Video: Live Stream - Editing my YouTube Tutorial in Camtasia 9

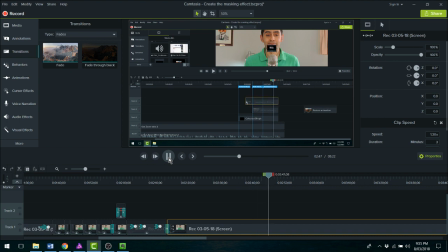[25:49]
Actually, so this is the part where this is where I actually use the markers to indicate when the media will pop out. So really what I should do,
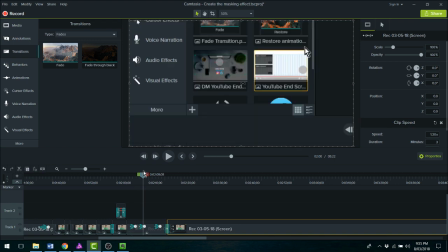[26:11]
go to the media bin, place it on the timeline. It's not essential at that point that you have to
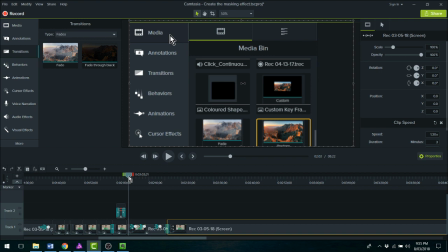[26:22]
the marker's fine. And that all of the
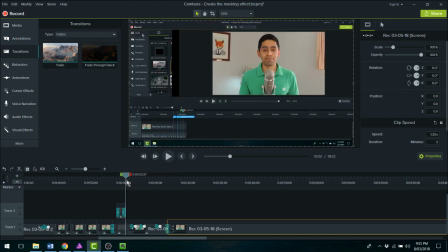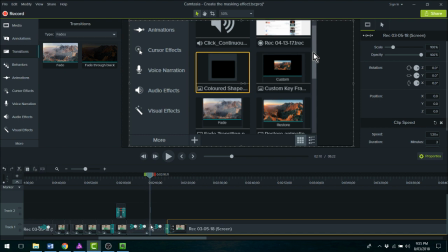[26:35]
you know what, I'm just gonna get rid of that one.
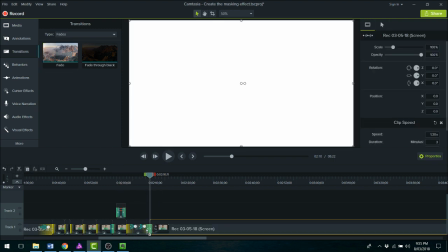[26:44]
Go here.
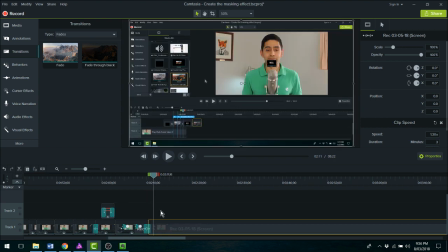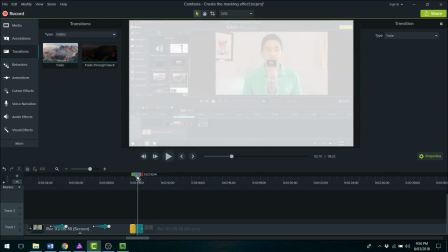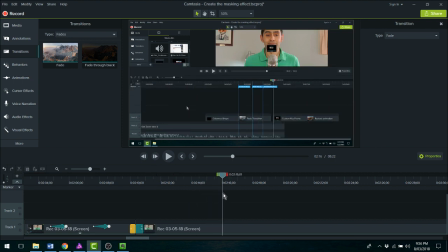[26:56]
Okay. Then that's when you organize the different footage. Anyway, this will be for another episode,
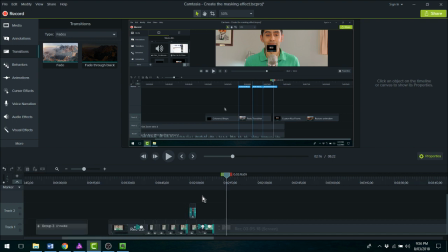[27:12]
but what you've seen at the moment in this live stream, and again, hopefully that this has actually worked,
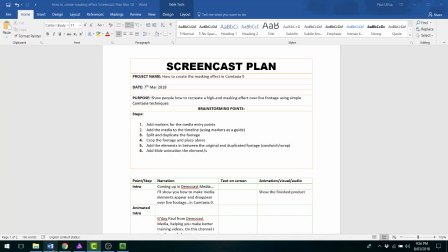[27:20]
you've seen that I use a basic plan, which I update as I go along.
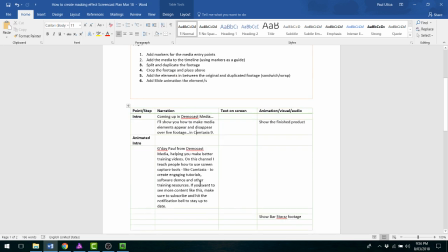[27:26]
If I have time, I may go to the lengths of writing out a proper script, which I read out, but it goes in line with the recording that I've already done.
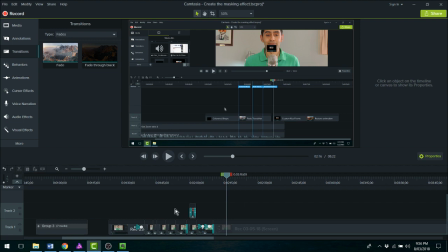[27:38]
Or other times, if I'm really running out of time, I won't even use a script, but I might just have basic idea of what the steps are at the top. And once I've done all the editing and I press play, I go to voice narration,
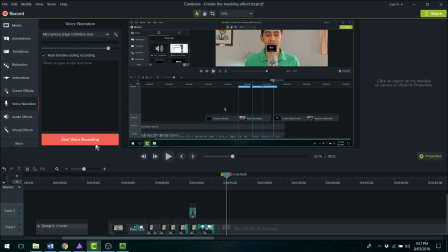[27:57]
and then I just hit start voice recording, and I just start narrating, and it may take me a few goes. But the reason I do this, and this I guess is the ultimate point just to finish up on this, that the reason I do this, I go to the effort of doing all of this
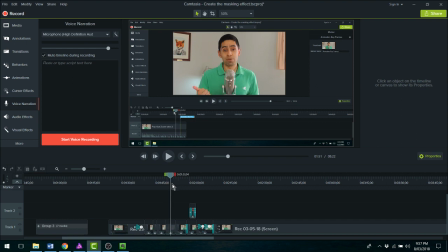[28:15]
because I want the message and I want the steps to be as clear as possible to the viewer, especially if they're looking at a mobile. It's very difficult on a mobile to see where the cursor is going,
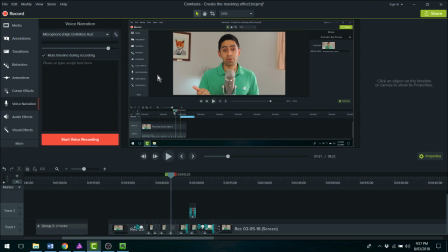[28:31]
and this is the bread and butter of the demonstration. You need to see the cursor very clearly.
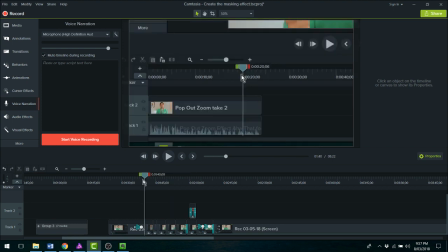[28:37]
So I'm breaking this down and zooming in to the parts so you understand
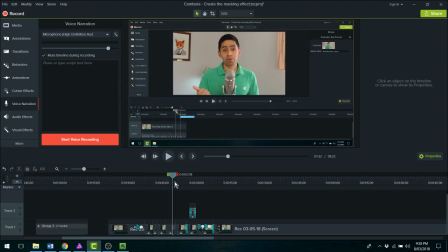[28:43]
the thinking that's going behind all of these actions on the screen. Like, why am I placing those markers here?
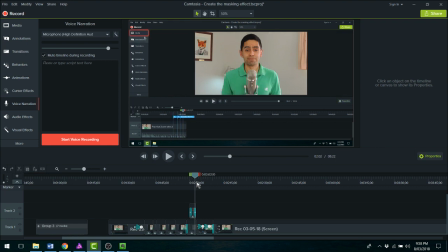[28:50]
You know, what purpose do those things serve?
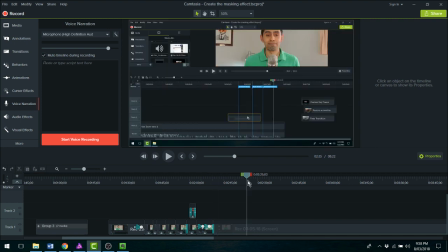[28:53]
Well, you see later here is that you use it to line up your media just where you want it. It's there to make your life easier, and that's why I like these simple animations, being able to zoom in,
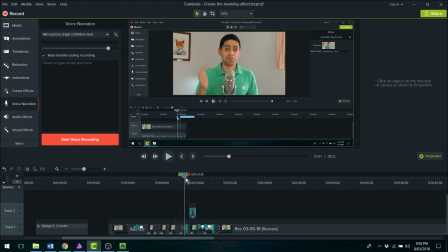[29:07]
pan, add transitions so you move through a passage of time very clearly there, as you see,
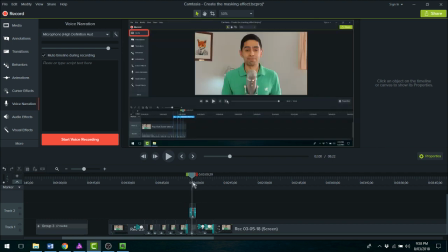[29:16]
and little annotations so your eyes go where the next step is going to be.
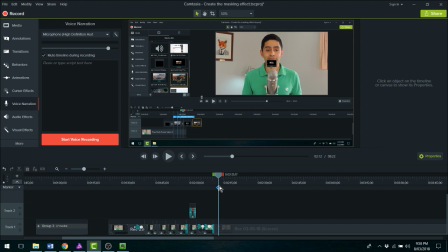[29:23]
So anyway, that's it for today. If you like this video, give it a thumbs up, and remember, I am here to help make your training videos as easy as possible to make. So if you're into making demonstration videos of any kind, or if you want to learn how to use Camtasia,
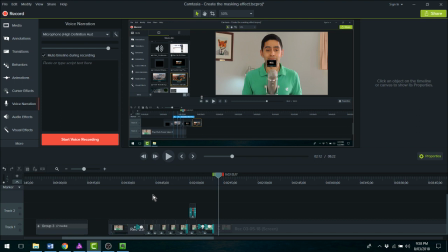[29:41]
or if you're looking to purchase screen capture software and you want advice and reviews on that, hit the subscribe button and the notification bell to stay up to date for the next video. So thank you for watching, and I will see you next time.